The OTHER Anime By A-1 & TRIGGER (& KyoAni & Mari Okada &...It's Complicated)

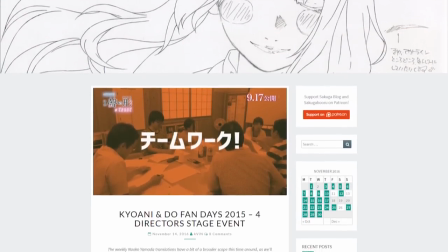(4:09)
If you'd like to read up on them a bit, the Sakuga blog has a post that goes into Studio Do and their relation to Kyoto Animation that I'll link in the description.
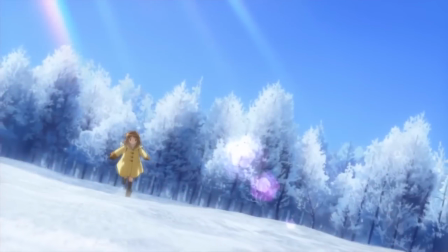(4:17)
He did more of the work we're familiar with him being tasked with on KyoAni's key adaptations in the mid-2000s,
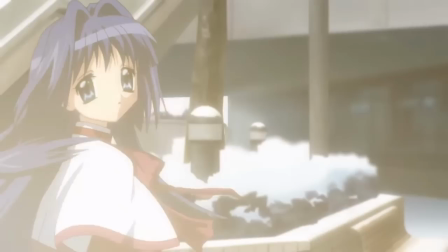(4:23)
and then the next important career milestone for him came around, The Melancholy of Haruhi Suzumiya.
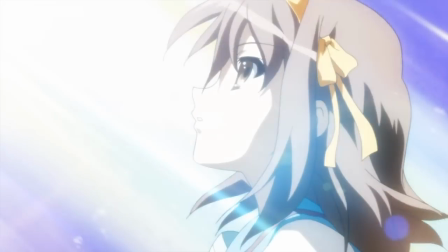(4:28)
Beyond the episode direction and storyboarding, he was also the series production director,
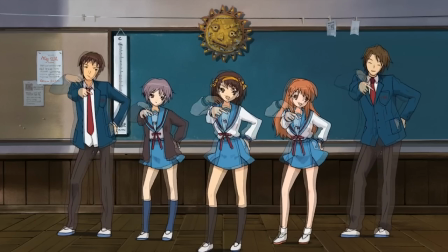(4:32)
and most importantly, it was he who created the Hare Hare Yukai dance that served as the series' EG.
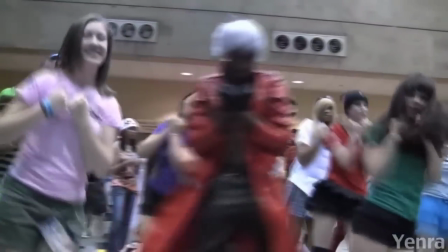(4:38)
This became an absolute craze, and legitimately one of anime's most iconic moments, really launching him into industry prominence.
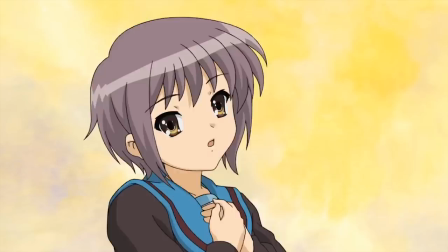(4:45)
With that under his belt, he finally got the chance to direct a series of his own, 2007's Lucky Star.
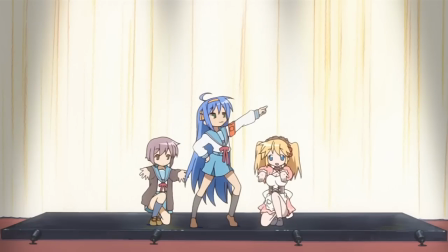(4:50)
Or, part of a series, that is. You see, after the first 4 episodes of the series, he was fired.
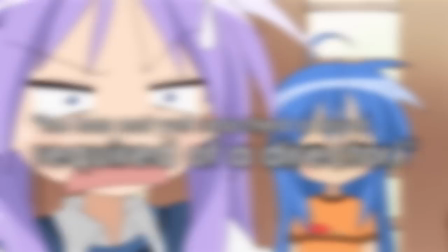(4:56)
The official statement from Kyoto Animation was that he has not yet reached a level required of a director,
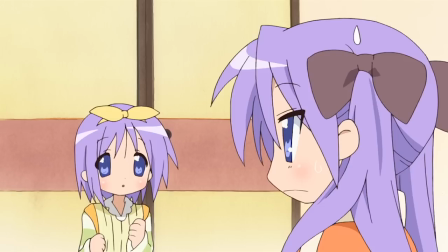(5:02)
but many suspect the volatility of his personality likely played a larger role than any potential issues they may have had with his performance itself,
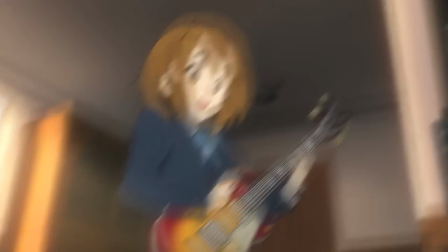(5:09)
as Kyoto Animation tends to be a studio that will nurture and put effort into developing young talents.
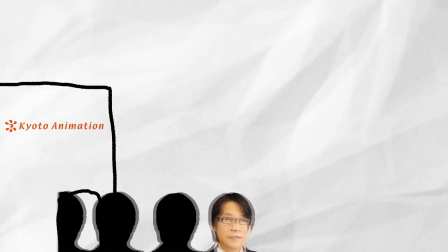(5:14)
Upon his departure from the studio, Yamakana ended up bringing some of that talent that KyoAni is bursting at the seams with along with him,
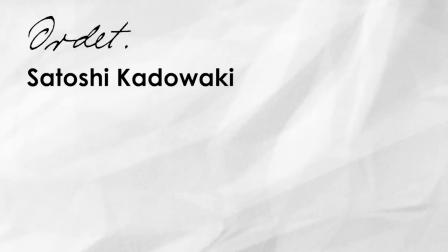(5:20)
forming his studio Ordet before Lucky Star had finished airing. Satoshi Kadawaki, who was the assistant director all the way back on Munto 2,
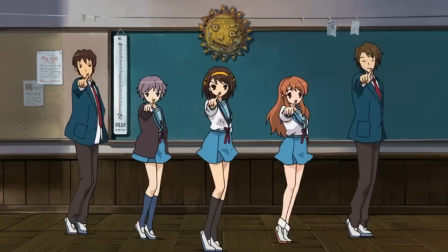(5:28)
and who had animated a cut from Yamakan's Hare Hare Yukai Dance, would serve as chief anime director of Studio Ordet's first production,
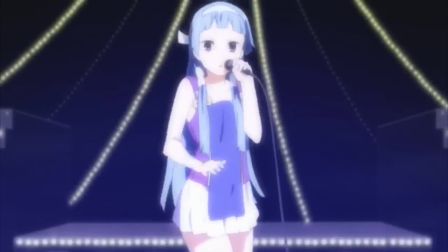(5:34)
Kannagi, which they co-produced with Studio A-1 Pictures in 2008, and he'd do some key animation on the Black Rock Shooter OVA as well.
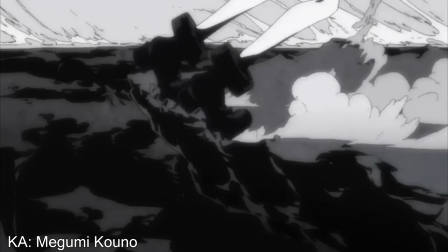(5:41)
This relationship with A1 Pictures was actually key to some of the talent Black Rock Shooter would acquire when its television series was produced in 2012,
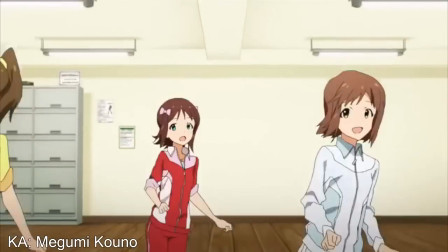(5:48)
because they were able to draw upon a number of ex-Gainax staff who had worked on the first season of Idolmaster at A1 only a month before Black Rock
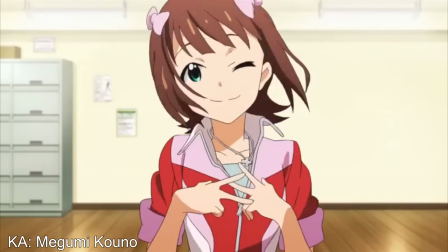(5:56)
Shooter began airing. We're getting ahead of ourselves, though. Let's take a look at the 2010 Black Rock Shooter OVA.
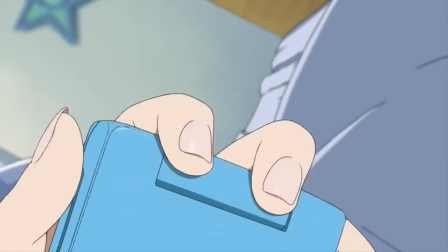(6:01)
The most important person for this project was another member of Yamakan's KyoAni Exodus, Shinobu Yoshioka, who both directed and scripted the OVA.
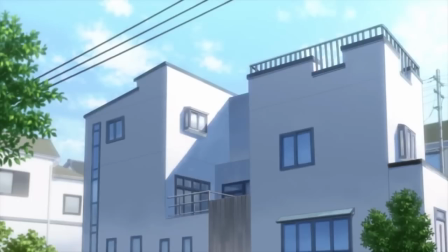(6:09)
Although he hasn't directed anything outside of the Black Rock Shooter OVA and TV series,
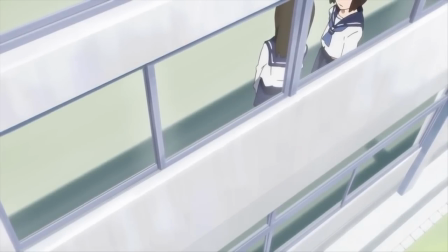(6:14)
sequences like Mato walking down the hall the day after Yomi has gone missing, shot in a way that hides the eyes of all the students gossiping about that event,
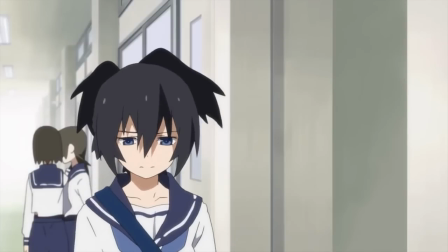(6:21)
leaving them as faceless imposing figures, are really effective at setting the mood and cueing us into Mato's experience at that moment.
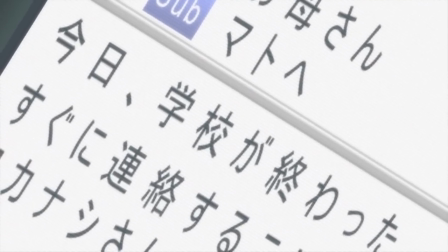(6:28)
Another standout scene is when Mato receives a text about Yomi going missing, with the frantic cutting and great accompanying music selling her state of panic.
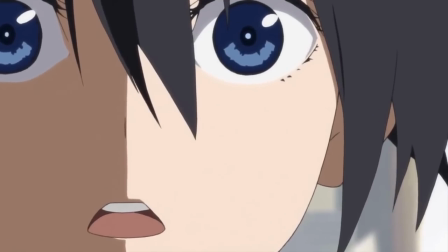(6:35)
However, as with most of the OVA, whose directing is by and large fairly restrained and straightforward,
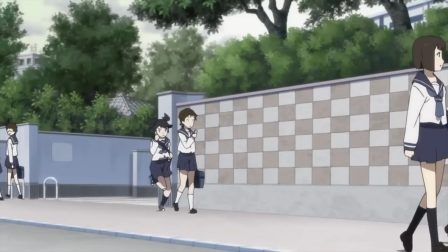(6:40)
the animation here is what really does the heavy lifting, with that panic being palpable as she runs out the room.
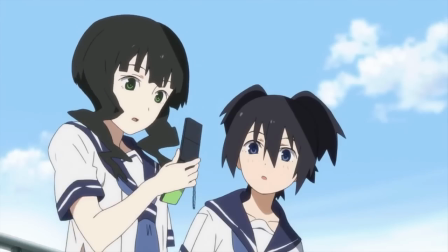(6:45)
21 minutes into the OVA, we get an upbeat guitar track setting the mood for about 2 minutes of a montage as the pair of leads bonds.
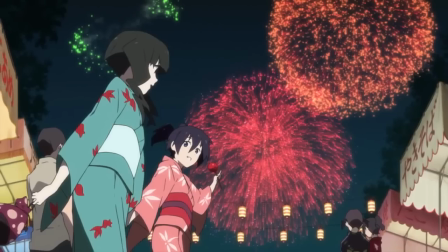(6:52)
And along with the stills that tend to accompany these sequences in anime,
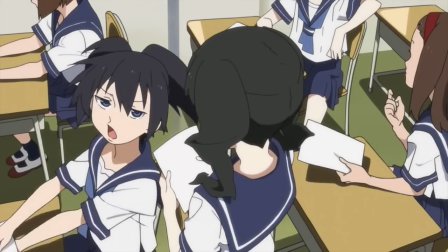(6:56)
there are also a bunch of cuts of really expressive animation that help convey to us a sense of these characters' growing intimacy,
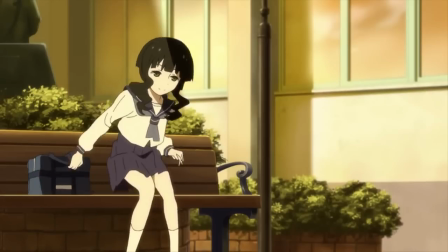(7:01)
and that remind us of this production's roots in Kyoto Animation and their philosophy. Character designs and animation direction were provided by Yusuke Matsuo,
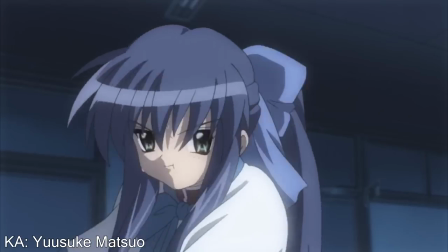(7:09)
who left Kyoto Animation once Lucky Star had finished airing to be yet another member of the Yamakan Exodus, and who would go on to also design the characters for Idolmaster Cinderella Girls.
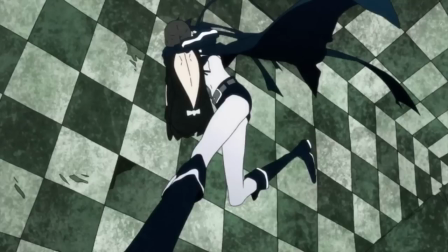(7:18)
He also provided this cut, with incredible background animation that makes it one of the most impressive pieces in this OVA.
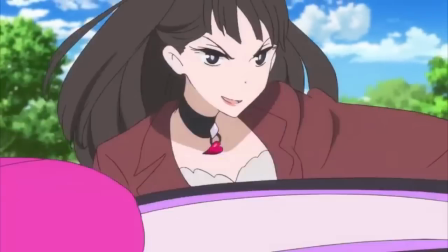(7:24)
Other notable animators for this project include Toshifumi Akai,
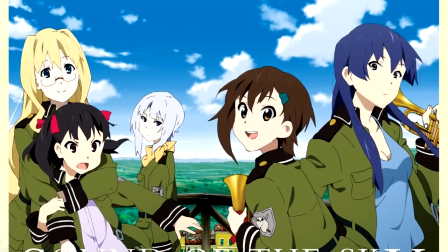(7:28)
who along with doing character designs and chief animation for another A1 production that drew from KyoAni's style,
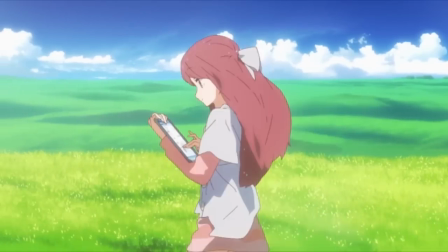(7:33)
Sora no Oto, more recently directed Porter Robinson's Shelter music video.
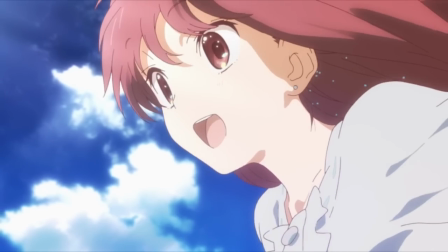(7:38)
We'll see Akai's partner in crime for that production a bit later. Oh yeah, and Yutaka Nakamura also contributed a cut.
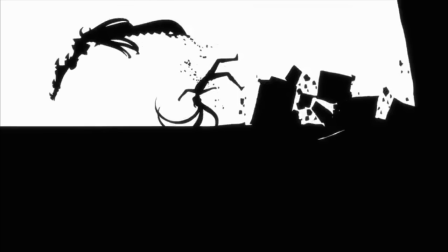(7:44)
No big deal, just the widely regarded greatest fight animator of all time popping in to help out.
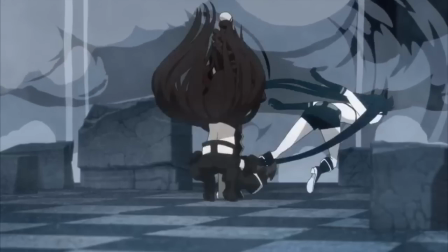(7:49)
While the moments of character animation are great, it is those action sequences that really stand out and make this OVA noteworthy,
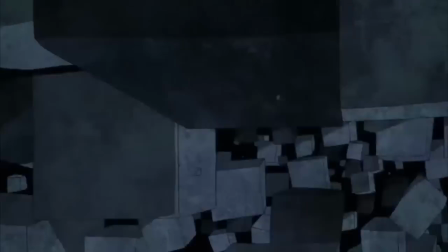(7:55)
both the excellence of their animation and their implementation into the OVA and its narrative.
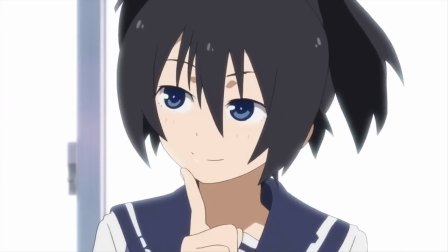(8:00)
Black Rock Shooter alternates between this down-to-earth slice-of-life drama about 2 middle school girls' budding friendship and eventual struggles with that relationship,
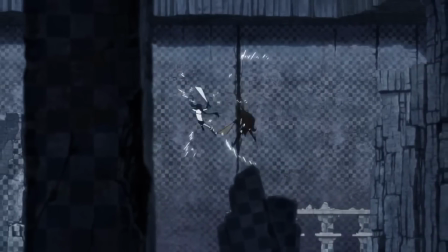(8:08)
and these incredibly kinetic action sequences in some kind of post-apocalyptic gothic wasteland,
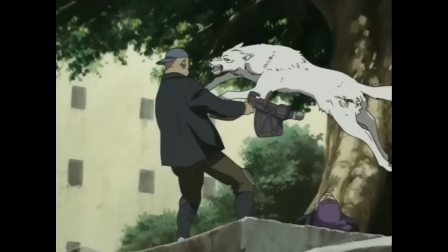(8:13)
which is really brought to life by art director Atsushi Morikawa, who also performed that role for things like Sword of the Stranger and Wolf's Rain.